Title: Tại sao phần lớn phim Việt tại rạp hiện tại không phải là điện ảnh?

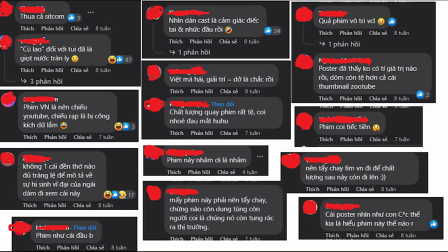0:00 Bỏ tiền ra xem phim Việt Nam là không tôn trọng công sức lao động của bản thân. Ai đó đã nói như vậy từ rất nhiều năm về trước và đáng buồn là đến tận bây giờ câu nói này vẫn nhiều khi đúng phết.
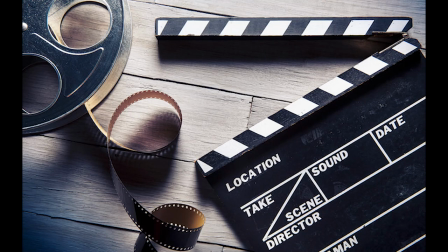0:08 Vậy thì phim Việt Nam đã làm được những gì và chưa làm được những gì? Đến khi nào thì xem phim Việt Nam mới gọi là dùng tiền đúng chỗ?
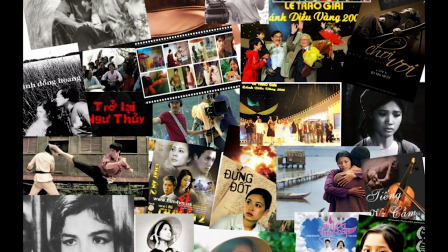0:14 Đến khi nào thì nó mới sánh ngang cường quốc Nam châu? Và đến khi nào thì phim Việt Nam mới thực sự được gọi là điện ảnh?
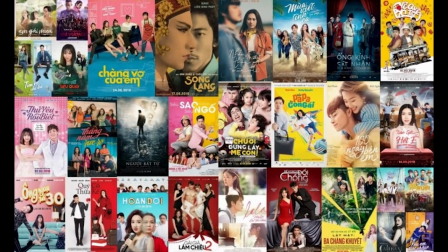0:21 Hôm nay tôi sẽ ngồi và nói vớ vẩn về vấn đề này. Để mà bắt đầu thì hãy lạm bàn một tí về điện ảnh đã.
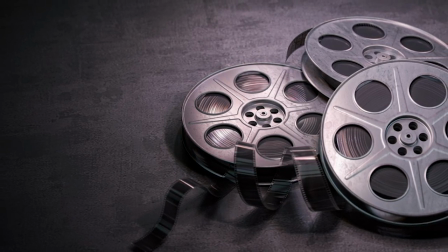0:26 Điện ảnh là môn nghệ thuật thứ bảy. Nó là sự kết hợp giữa nhiếp ảnh, âm nhạc và có khi là hội họa. Nó kích thích các giác quan của người xem thông qua những phương tiện kỹ thuật số khác nhau.
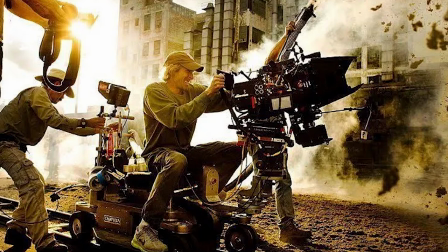0:34 Nghe có vẻ khó hiểu nhỉ? Nhưng mà nó đơn giản thì nó là dùng một đoạn phim với đầy đủ hình ảnh và âm thanh để tạo cảm xúc cho khán giả.
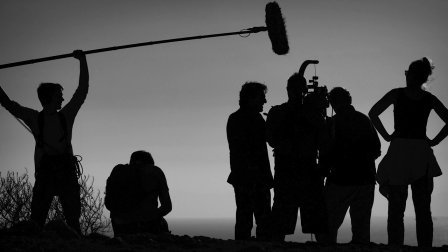0:40 Đấy, điện ảnh đơn giản thế thôi. Vậy thì nó ra đời vào hoàn cảnh nào? Trong cái giai đoạn cuối thế kỷ 19 với sự phát triển của kỹ thuật, những chiếc máy quay ra đời.
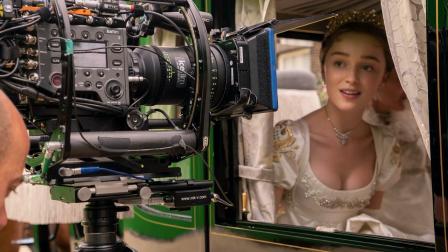0:47 Tuy còn nhiều lùm xùm xung quanh việc ai là người chế tạo ra máy quay,
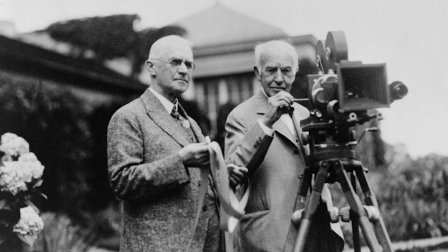0:50 nhưng mà theo các nhà sử học thì người chiến thắng trong các cuộc tranh chấp và cũng là người đặt nền móng cho sự phát triển của điện ảnh là Thomas Edison.
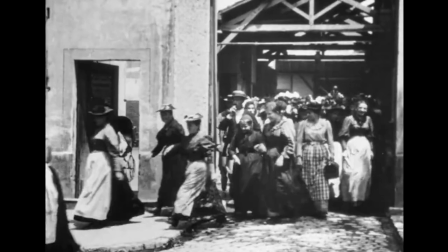0:57 Và lần đầu tiên mà người ta biết mua vé xem phim là gì, đấy là khi mà họ đi xem bộ phim có cái tên rất là Pháp này là Sortie de l'usine Lumière à Lyon.
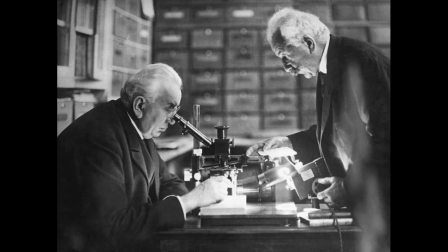1:06 Thì tôi có thể phát âm sai được chưa? Nhưng mà nói chung là cái tên đấy đã nói được cái gốc gác thực sự của điện ảnh, đó là anh em nhà Lumière.
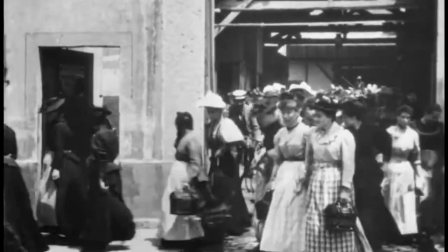1:13 Đoạn phim ghi lại cảnh những người công nhân rời khỏi nhà máy Lumière ở Lyon. Thực ra thì nó giống một đoạn phim tài liệu hơn là điện ảnh.
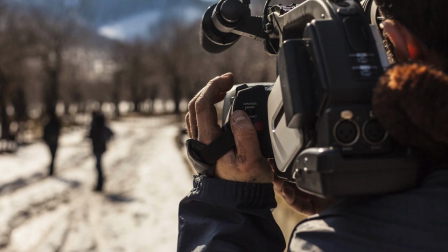1:19 Như chúng ta có thể thấy, điện ảnh thuở sơ khai chỉ là những hình ảnh chuyển động, không hề có âm thanh hay là màu sắc.
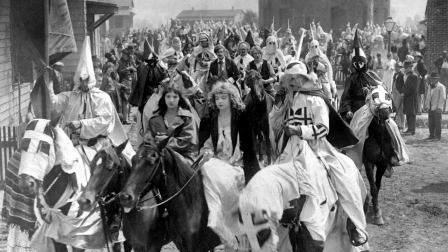1:24 Năm 1910,
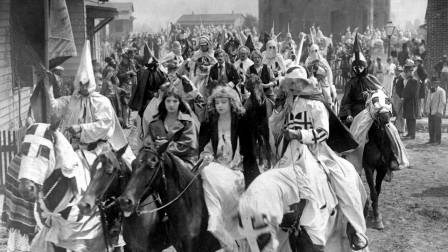1:25 đạo diễn Griffith đã giúp điện ảnh lớn thêm một chút khi mà chuẩn hóa được những thuật ngữ điện ảnh và một cuộc cách mạng về kỹ thuật dàn dựng và kịch bản với tác phẩm The Birth of a Nation.
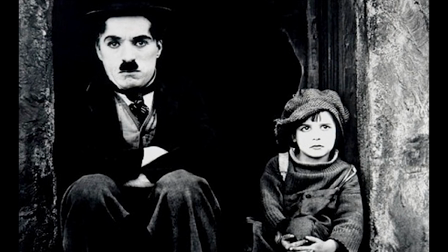1:34 Cho đến tận năm 1920, kỹ thuật thu âm đồng bộ cũng còn là một thứ gì đó xa vời.
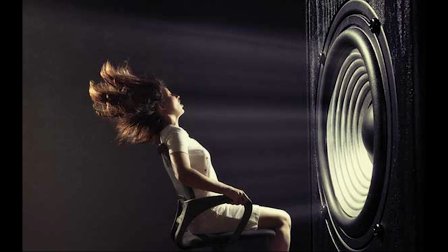1:38 Những bộ phim đều yên tĩnh đến đáng sợ, đúng vậy, chính là phim cầm đấy. Các nghệ sĩ phải tạo ra âm thanh một cách đầy thủ công, hay khi để mà diễn tả những đoạn hội thoại thì họ phải dùng những bảng chữ.
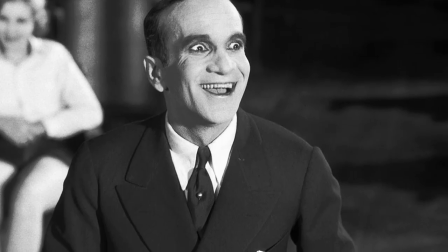1:47 Và vào năm 1927, sau bao nỗ lực để mà đồng bộ hóa âm thanh cho phim ảnh, bộ phim có tiếng đầu tiên ra đời, The Jazz Singer.
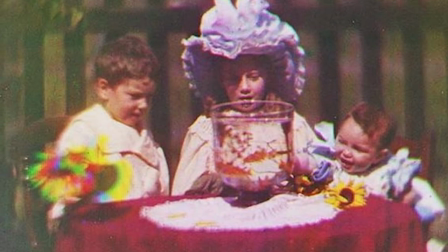1:54 Khi các bộ phim đã có hình ảnh và âm thanh thì màu sắc là thứ tiếp theo được quan tâm. Cảm thấy chỉ có màu đen trắng thì là quá đơn điệu với thế giới thực.
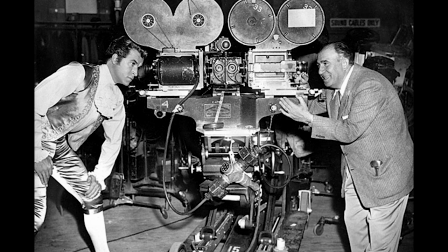2:01 Đến năm 1950, các bộ phim màu bắt đầu xuất hiện phổ biến trong đại chúng. Năm 1965 là sự xuất hiện của máy quay phổ thông, nên điện ảnh của các nghệ sĩ nghiệp dư ra đời.
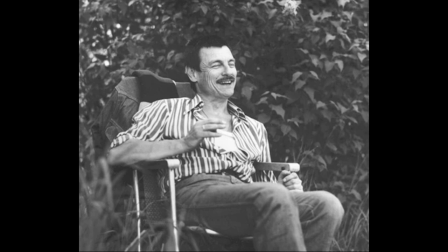2:09 Các bộ phim kinh phí thấp là nơi mà các đạo diễn thể hiện cá tính điện ảnh của mình. Hai người trụ cột của điện ảnh Mỹ lúc này là Ed Wood, Roger Corman.
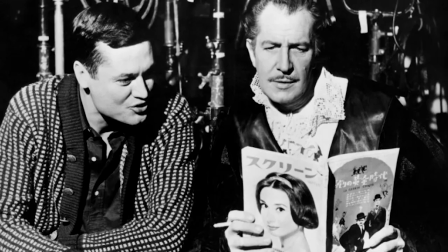2:15 Hai người tiền bối đã đưa ra công chúng những cái tên nổi tiếng hiện nay như là Martin Scorsese, Peter Jackson.
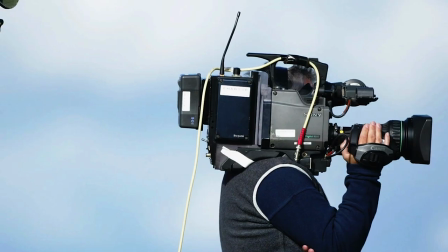2:20 Đến cuối thế kỷ 20 thì điện ảnh có một bước tiến lớn, đấy là sự thay thế các máy quay phim truyền thống bằng các máy quay kỹ thuật số.
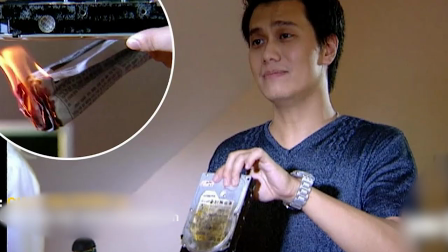2:27 Các kỹ xảo điện ảnh được sử dụng và xử lý tinh vi qua máy tính. Phim không còn là các cuộn phim như trước mà được lưu trữ trong ổ cứng máy tính.
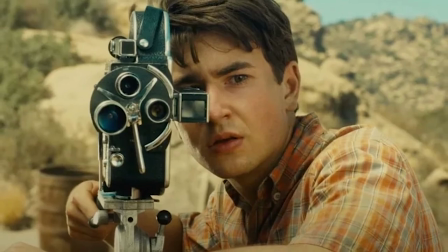2:34 Vừa rồi là những thông tin bạn không thực sự cần biết nhưng mà tôi cứ kể ra đấy.
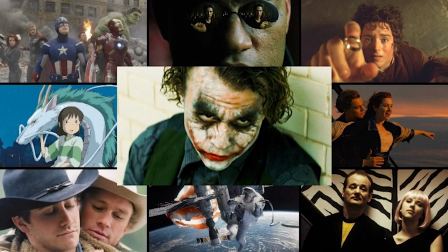2:37 Tiếp theo, để bàn về việc một bộ phim có phải là một bộ phim điện ảnh hay không thì chúng ta sẽ đánh giá nó dựa vào các tiêu chí là kịch bản, màu sắc,
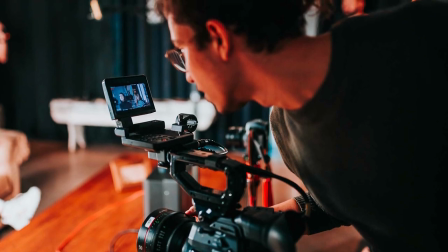2:44 các thông số kỹ thuật. Thường thì các bộ phim điện ảnh của phương Tây, nghĩa là tiên tiến ấy, sẽ yêu cầu những yếu tố đấy rất là cao.
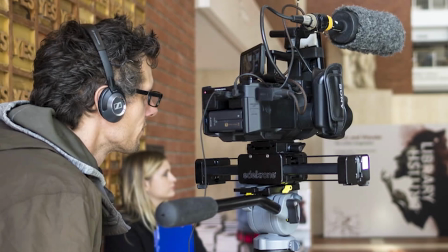2:50 Mình muốn kể cho các bạn một ví dụ như thế này. Đấy là trước mình có đi xem một bộ phim, phim 65.
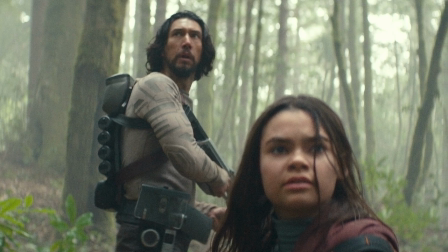2:55 Phim này về cơ bản là The Last of Us phiên bản khủng long. Bộ phim rất là tệ, nhưng mà những cái yếu tố cơ bản của điện ảnh thì vẫn được đảm bảo.
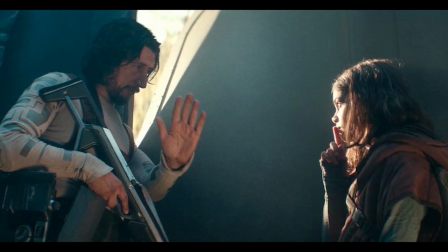3:02 Hình ảnh vẫn chấp nhận được này. Người ta dùng những cái màu như là xanh và tím ở cả phim để mà toát lên cái sự buồn bã bất lực của người cha mất con.
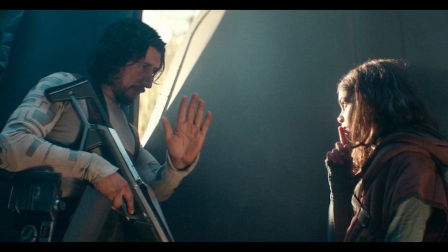3:08 Lời thoại thì nó rất là ít và nó tệ, nhưng mà ngôn ngữ điện ảnh thì vẫn được bảo đảm.
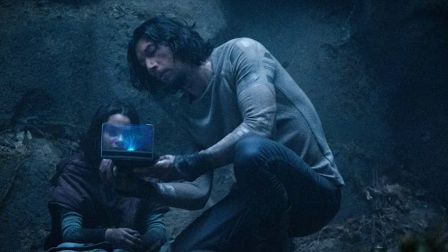3:13 Hai cha con trong một khung hình luôn có một khoảng cách ở giữa. Nó như chính sự xa cách mà họ dành cho nhau, khi thậm chí còn không chung ngôn ngữ.
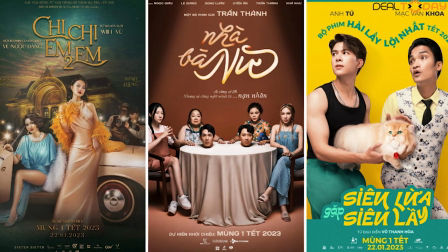3:20 Còn về phim Việt Nam thì sao? Hãy mổ xẻ luôn một bộ phim được chê bai thậm tệ gần đây, nhưng mà vẫn được đem đi flex khoe doanh thu, Nhà Bà Nữ.
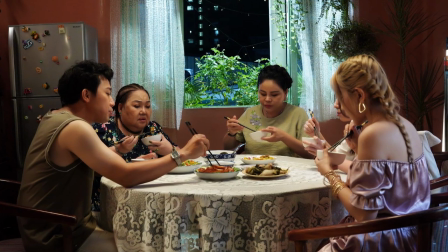3:27 Phim này dùng toàn là màu nóng, như là cam này, đỏ này, vàng này. Nó là cái màu cho sự vui vẻ, sự hạnh phúc, sự ấm cúng.
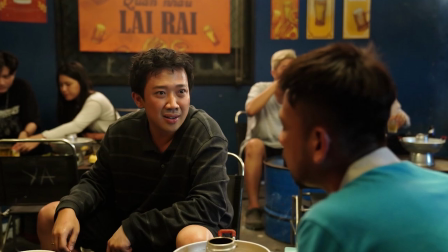3:34 Nói chung là làm người ta nghĩ đến Tết. Lắp vào câu chuyện trong phim lẫn cái dịp ra mắt phim thì tông màu này khá là hợp.
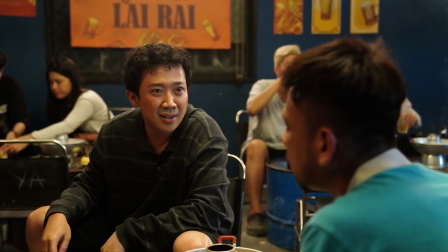3:39 Cái phân đoạn mà Nhuận trốn đi uống bia thì gặp bà ngoại Ngọc Ngà, chúng ta có thể thấy là khung hình này được cắt rất là chuẩn xác.
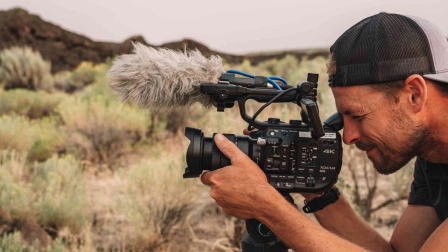3:45 Vị trí của hai nhân vật nằm chính giữa và được làm nổi bật lên. Vậy là về cơ bản những yếu tố về màu sắc, thông số kỹ thuật thì các bộ phim mà tôi vừa nói đến đều đáp ứng được như nhau.
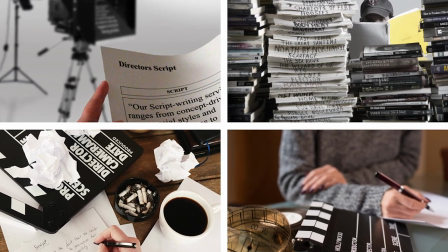3:53 Chúng ta cùng chuyển sang yếu tố tiếp theo, kịch bản. Nhưng mà trước hết chúng ta cần làm rõ mục tiêu của đạo diễn.
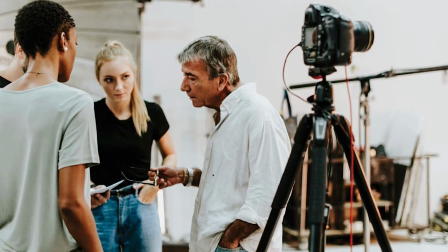3:58 Nếu đánh giá một bộ phim điện ảnh, chúng ta cần hiểu đạo diễn định sản xuất nó dưới dạng nào, phim nghệ thuật hay là thị trường, cũng như bất kỳ một bộ môn nghệ thuật nào khác,
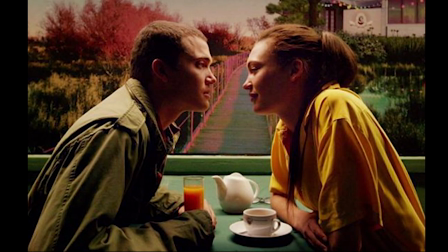4:06 vẽ này, âm nhạc này.